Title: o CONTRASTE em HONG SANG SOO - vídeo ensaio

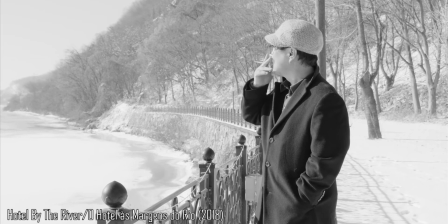0s
Quem já assistiu alguns filmes do Hong Sang-soo, e aqui vocês vão ter que perdoar minha pronúncia porque eu não faço a mínima ideia de como fala o nome dele corretamente em coreano,
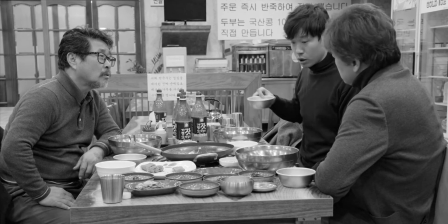9s
vai conseguir identificar vários elementos que se repetem na narrativa, na linguagem e na estética do diretor sul-coreano.
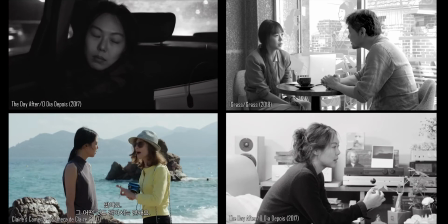16s
Seja a atriz Kim Min-hee aparecer em oito dos seus últimos filmes, como A Câmara de Claire, O Dia Depois e Grass.
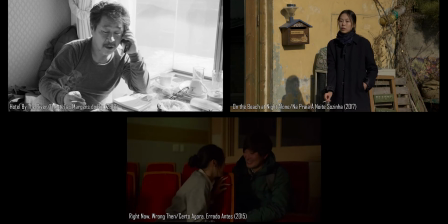23s
Seja o personagem principal ser alguém ligado às artes, como um escritor em Hotel nas Margens do Rio,
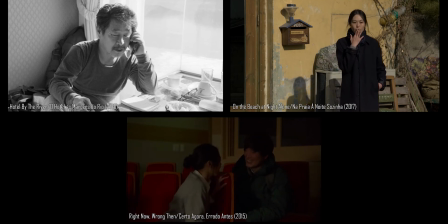30s
uma atriz em Na Praia à Noite Sozinha, ou um diretor de cinema, em Certo Agora, Errado Antes.
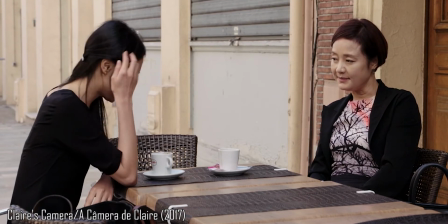37s
Ou também pode ser algumas pessoas sentadas em uma mesa, bebendo café, cerveja ou sojo.
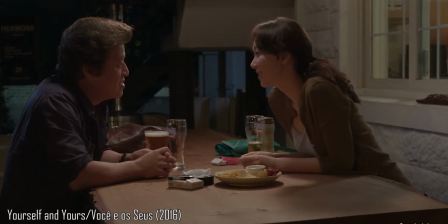43s
Esses são alguns dos motivos que levaram vários críticos de cinema a afirmarem que o diretor faz o mesmo filme de novo, de novo e de novo.
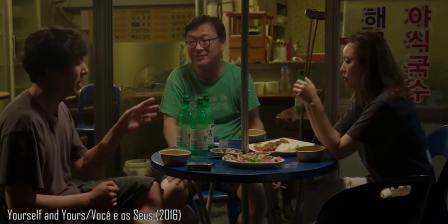52s
Mas dessa vez eu não quero falar sobre as muitas coincidências nos filmes do Hong Sang-soo. Eu vou falar sobre as diferenças dos filmes dele.
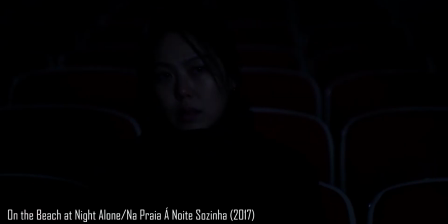59s
Hoje vamos ver como Hong utiliza o contraste para dar sentido aos seus filmes.
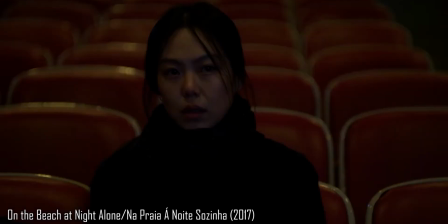64s
Para exemplificar um pouquinho, vamos pegar um dos filmes mais aclamados do Hong. Em Na Praia a Noite Sozinha, que foi feito em 2018,
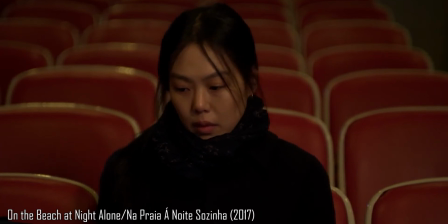72s
a Kim Min-hee interpreta Young-hee, uma atriz que tinha um relacionamento amoroso com o diretor de cinema.
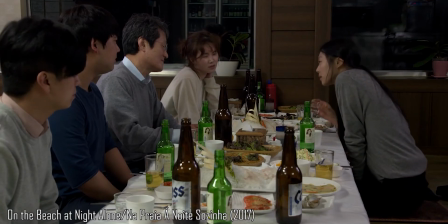78s
Essas são as coincidências que já falamos. Mas e se a gente pegar duas cenas que fecham as duas sequências do filme e colocar elas lado a lado?
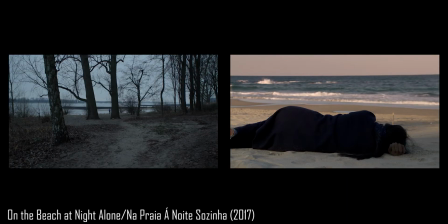87s
O que será que isso vai dizer pra gente? Bom, a gente consegue ver aqui que do lado esquerdo a gente vai ter uma praia em Hamburgo, na Alemanha. A mise en scène dá logo de cara o clima do lugar.
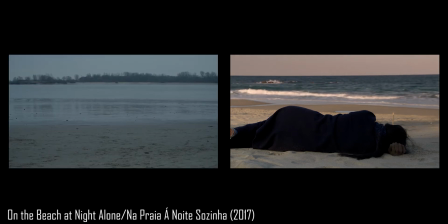100s
No crepúsculo, com a paisagem escura e azulada, cercada de árvores, é uma paisagem triste e melancólica.
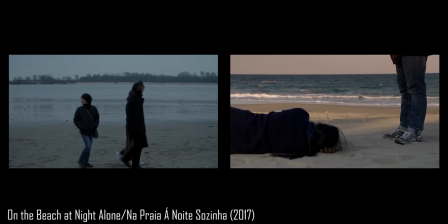108s
Mas, ao mesmo tempo, a gente tem a Young-Hee sorridente, feliz por estar superando um relacionamento que fazia mal.
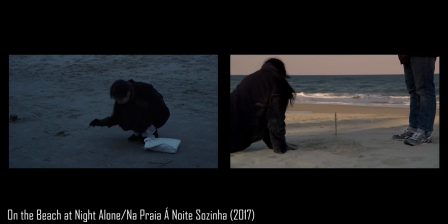116s
Já do lado direito, a gente vai ter uma cena do final do filme. A Young-Hee está em outra praia, dessa vez na Coreia do Sul.
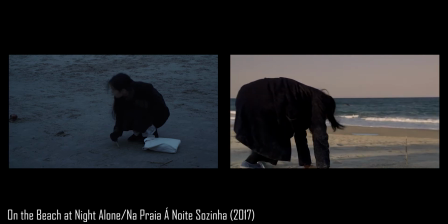123s
A luz é muito mais natural, é de um nascer do sol.
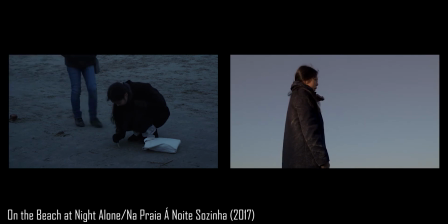127s
O céu está azul, dá uma sensação de pertencimento, de alegria pra gente, algo diferente da sensação que a gente teve anteriormente na praia.
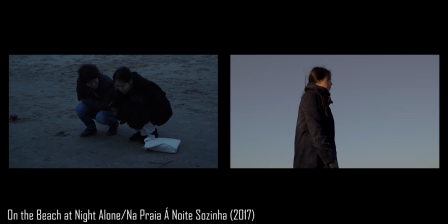135s
Porém, a Jung-hee parece tão cinza, tão estática e tão triste quanto era a paisagem alemã.
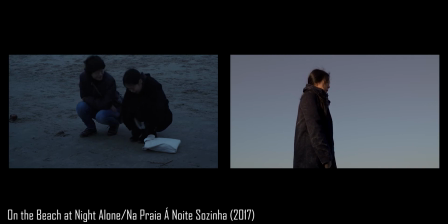150s
Então, a gente tem esse contraste entre as paisagens das duas cenas e entre como a atriz está interpretando a personagem nas duas. Mas não é somente o cenário que vai criar esse contraste e nem somente como a personagem fica sozinha.
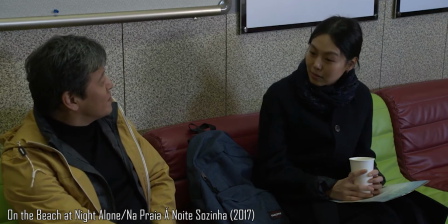167s
Na metade do filme, a gente vê que a Yung-hee ainda tem um certo charme juvenil e faz graça sempre que é elogiada pelos amigos.
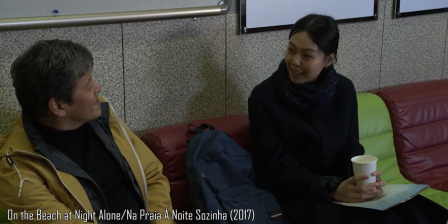175s
É quase como uma pessoa estereotipada, certo?
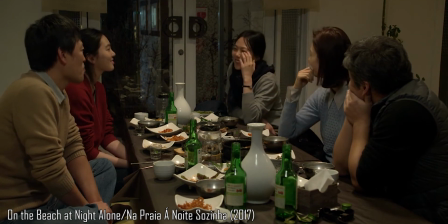180s
Já na parte final, a gente vai ver outra postura por parte da personagem.
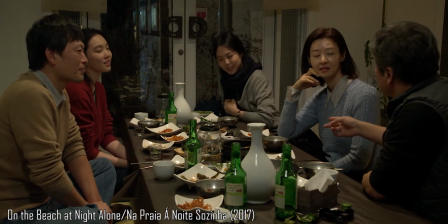185s
Ela passa a ser honesta, provocativa e se despede daquela imagem idealizada anterior.
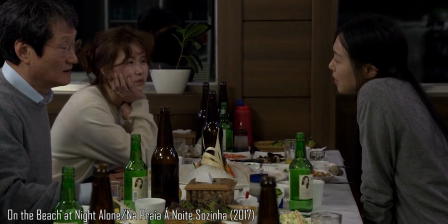191s
Ela se torna complexa e os movimentos do corpo da atriz mostram isso.
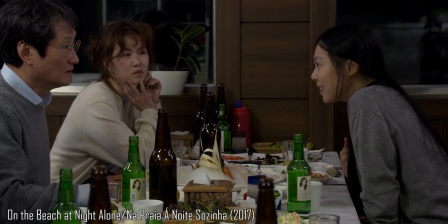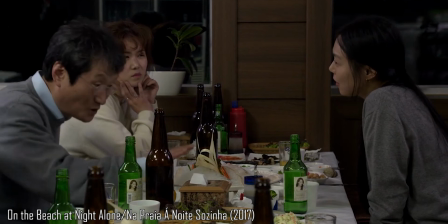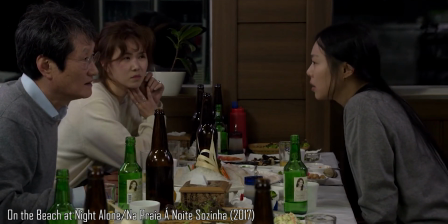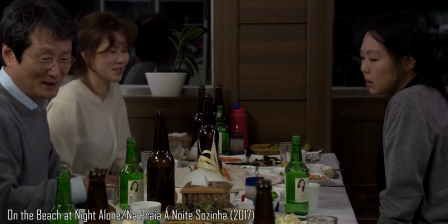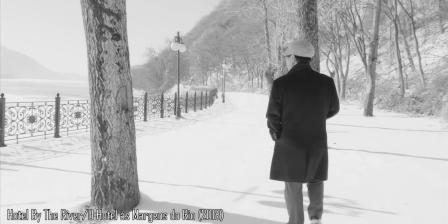215s
E agora a gente vai passar para o Hotel às Margens do Rio, um filme feito em 2018 pelo Hong sangue só.
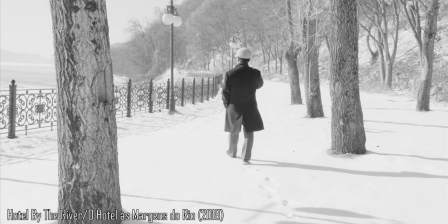222s
Aqui os contrastes são um pouco mais diretos, podemos dizer assim.
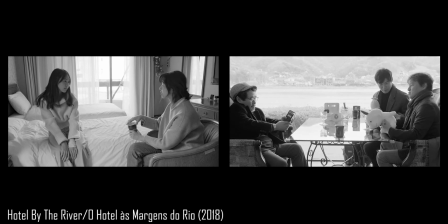227s
A gente tem um pai tentando reconectar com dois filhos e ao mesmo tempo a gente tem duas irmãs que estão muito conectadas,
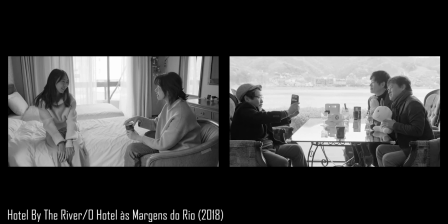234s
mas não tem pai e nem mãe. A intimidade das irmãs que são muito amigas e dormem juntas até, é muito diferente do pai dos seus filhos.